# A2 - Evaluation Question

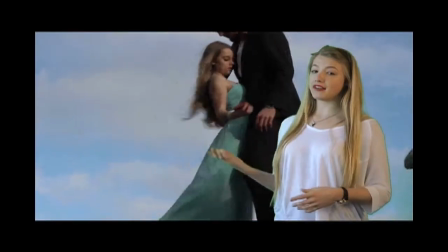[8:09]
The example behind me is where I carefully cut and edited the shot, the apple falling down the stairs,
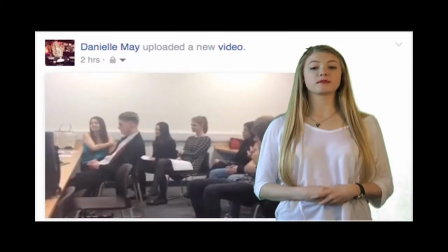[8:14]
so that it was in time with the beat of the song. My focus group picked up on this a lot and said how effective they thought it was.
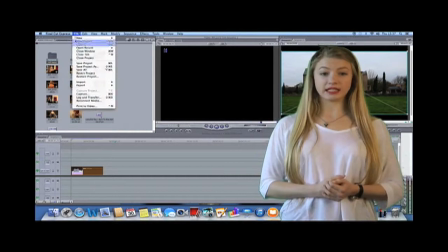[8:19]
Additionally, I increased the speed of some of the clips to an extensive amount to create a fast zoom,
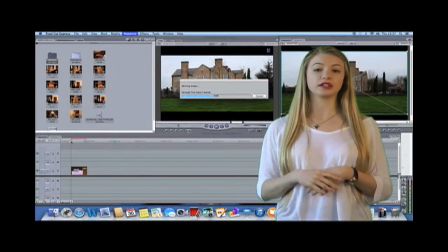[8:24]
suddenly engaging my viewers and match the change in pace of the song. One clip in particular was increased 600%,
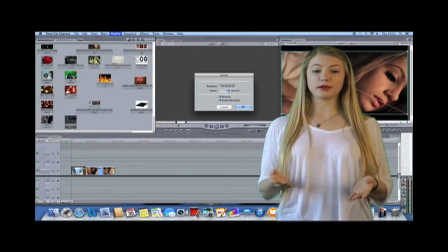[8:30]
and originally I'd filmed the shot very slow to create a fluid motion. As well as this, the shot was actually filmed zooming out of her face.
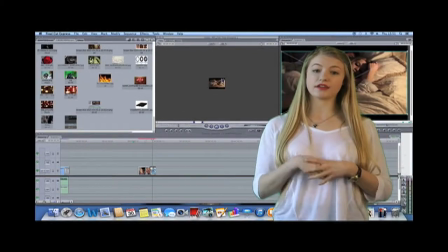[8:37]
However, I thought that the effect of reversing this clip on Final Cut was much more engaging.
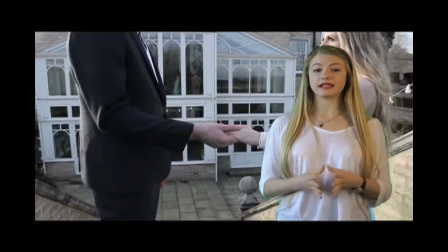[8:42]
And an example of when I slowed down a clip is the moment my actress is presented with the apple.
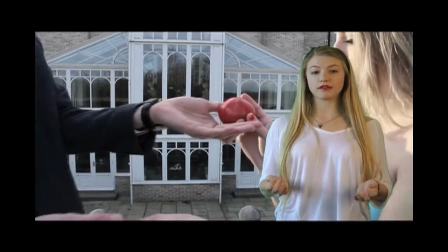[8:47]
This is so the audience has time to pick up on the clear intertextual reference to Snow White, but it also helps to build tension as well.
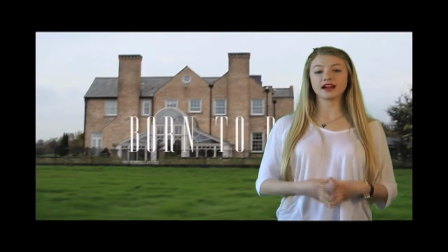[8:53]
Another creative decision was the choice to incorporate titles within my music video, which isn't conventionally shown,
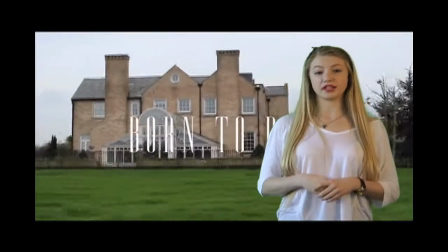[8:59]
but I ended up thinking that it would be appropriate for my music video because the long instrumental introduction and the opening shot that I had chosen,
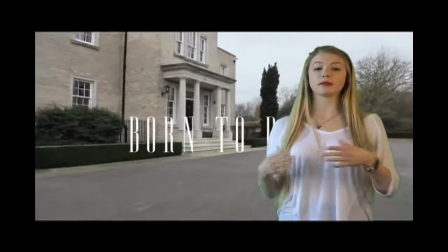[9:06]
which was a time-lapse zooming up towards the house.
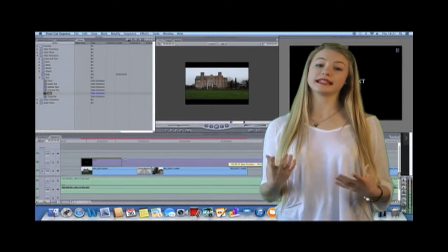[9:09]
I had the option to use live type, but chose to stick to using Final Cut to create simplistic titles and included a cross-dissolve effect to allow them to blend in at the same time as the shot.
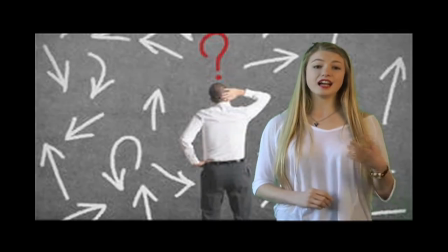[9:18]
I used the software Photoshop for the post-production of my ancillary tasks, and like I said previously, I'm not all that familiar with Photoshop and immediately was confronted with an issue.
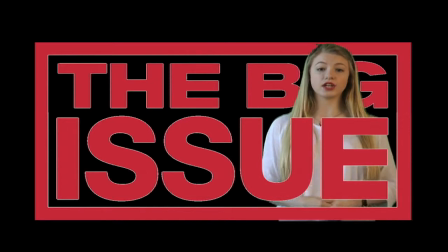[9:27]
As I was attempting to open some of my files onto Photoshop, I was receiving the message, "Could not complete your request because an unknown or invalid JPEG marker type is found."
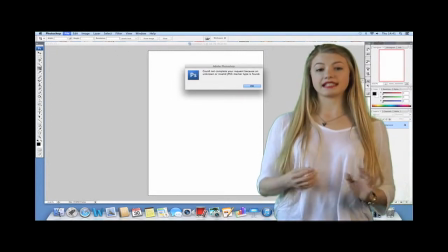[9:36]
So I resulted in uploading the image to Facebook, then downloading it and saving it to my desktop to then import to Photoshop, which worked perfectly and the quality was not damaged at all.
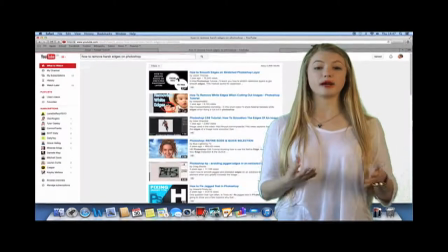[9:45]
In order to help me navigate effectively around the software and find different tools and their purpose, I use YouTube tutorials to guide me through the process.
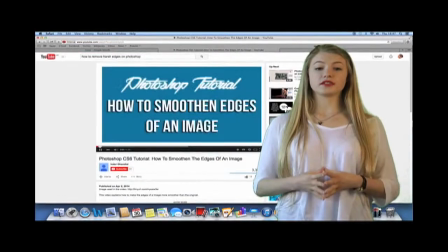[9:52]
The educational videos are step-by-step visual tutorials.
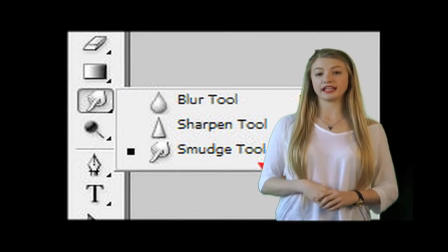[9:55]
For example, I've learned how to use the blur and smudge tool effectively to blend in different tones within an image to then create a smooth look,
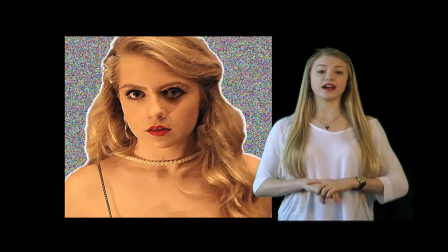[10:02]
and also remove the harsh edges when I have used the magnetic lasso tool to cut around an image.
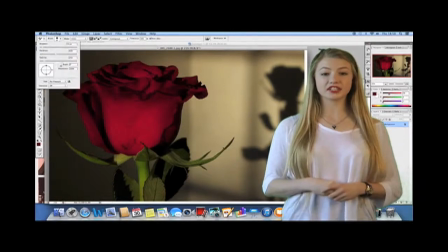[10:06]
The colour corrector tool allowed me to change the colour of the roses to match my colour scheme.
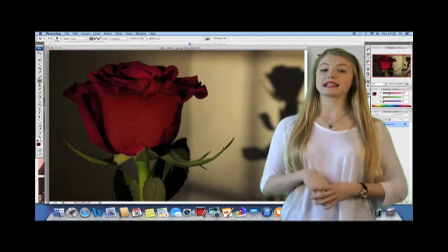[10:11]
I am also now able to select multiple layers and make them a smart object for organisation during editing.
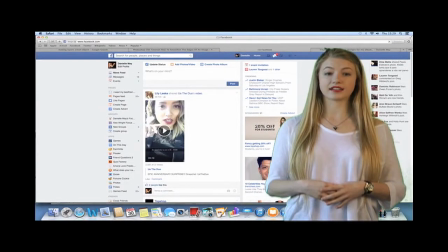[10:17]
I use the social networking site Facebook a lot during the post-production of my auxiliary tasks, as I had many different designs and found it challenging trying to select the best images.
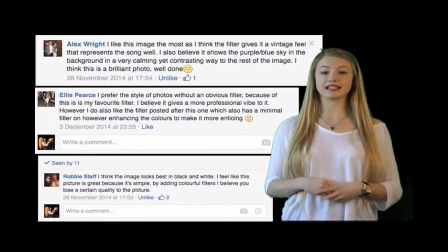[10:25]
My focus group gave me constructive criticism and analysis and helps me narrow down my decisions for my final designs.
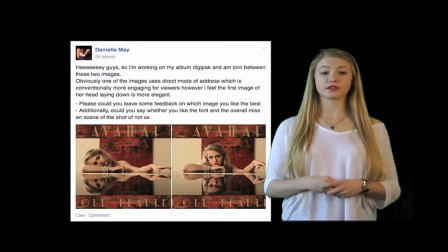[10:31]
I posted any creative changes into my Facebook focus group to receive their feedback as part of the evaluation process.
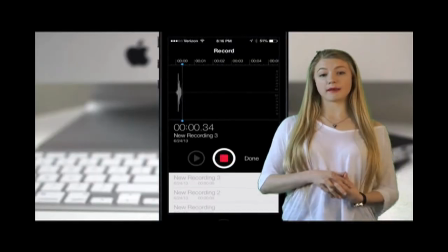[10:37]
I used my iPhone by using the voice memo app to record feedback with my teachers. To upload this to Tumblr as further evidence, I had to email the file to my personal email and then download the link and then upload it.
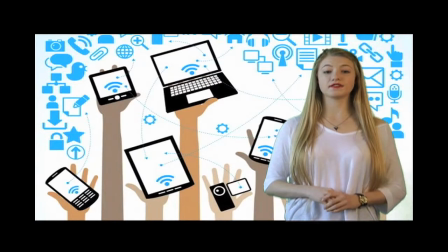[10:47]
To summarise, the digital technology I have been able to use is an example of the benefits of democratisation, as so much more technology is becoming accessible to consumers.
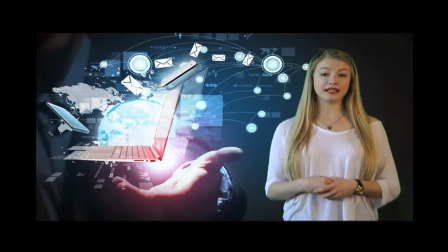[10:56]
Cross-media convergence allows us to access and manipulate the different media platforms in various stages of production.
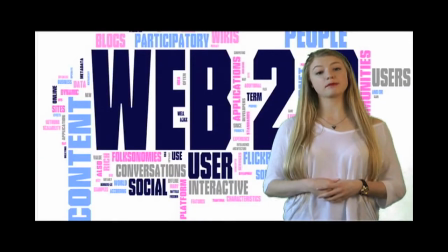[11:02]
The Web 2.0 concept, popularised by Tim O'Reilly in 2004,
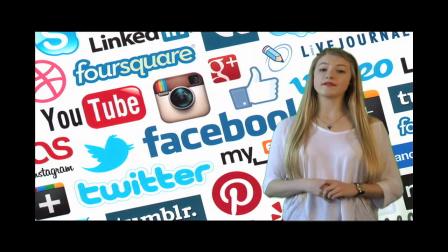[11:06]
describes worldwide websites that emphasises user-generated content and usability.
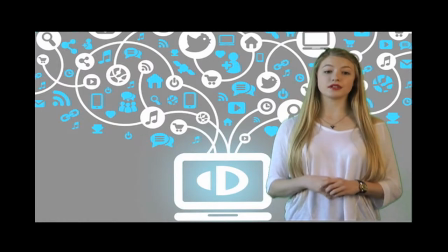[11:12]
The Web 2.0 sites allow users to interact with each other in social media dialogue,
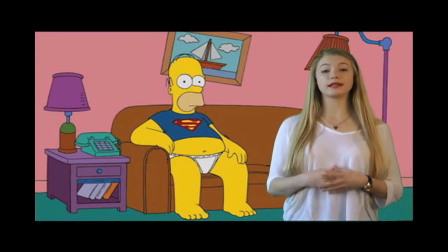[11:17]
contrasting to websites where people are limited to the passive viewing of content.
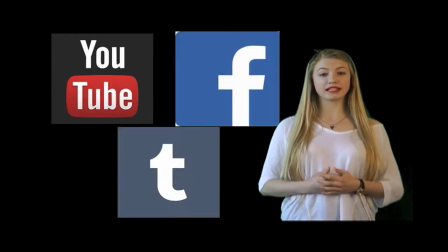[11:21]
Examples of Web 2.0 sites applicable to me are YouTube, Facebook and Tumblr, which are the social media sites used to showcase my work to a wider audience.
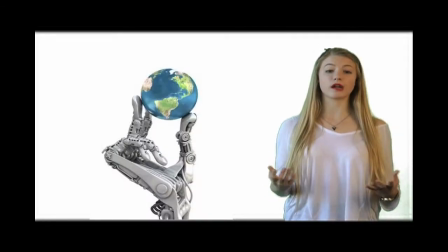[11:29]
My knowledge and understanding of new digital technology is ever growing with the constant development and increase in the technology available to the public.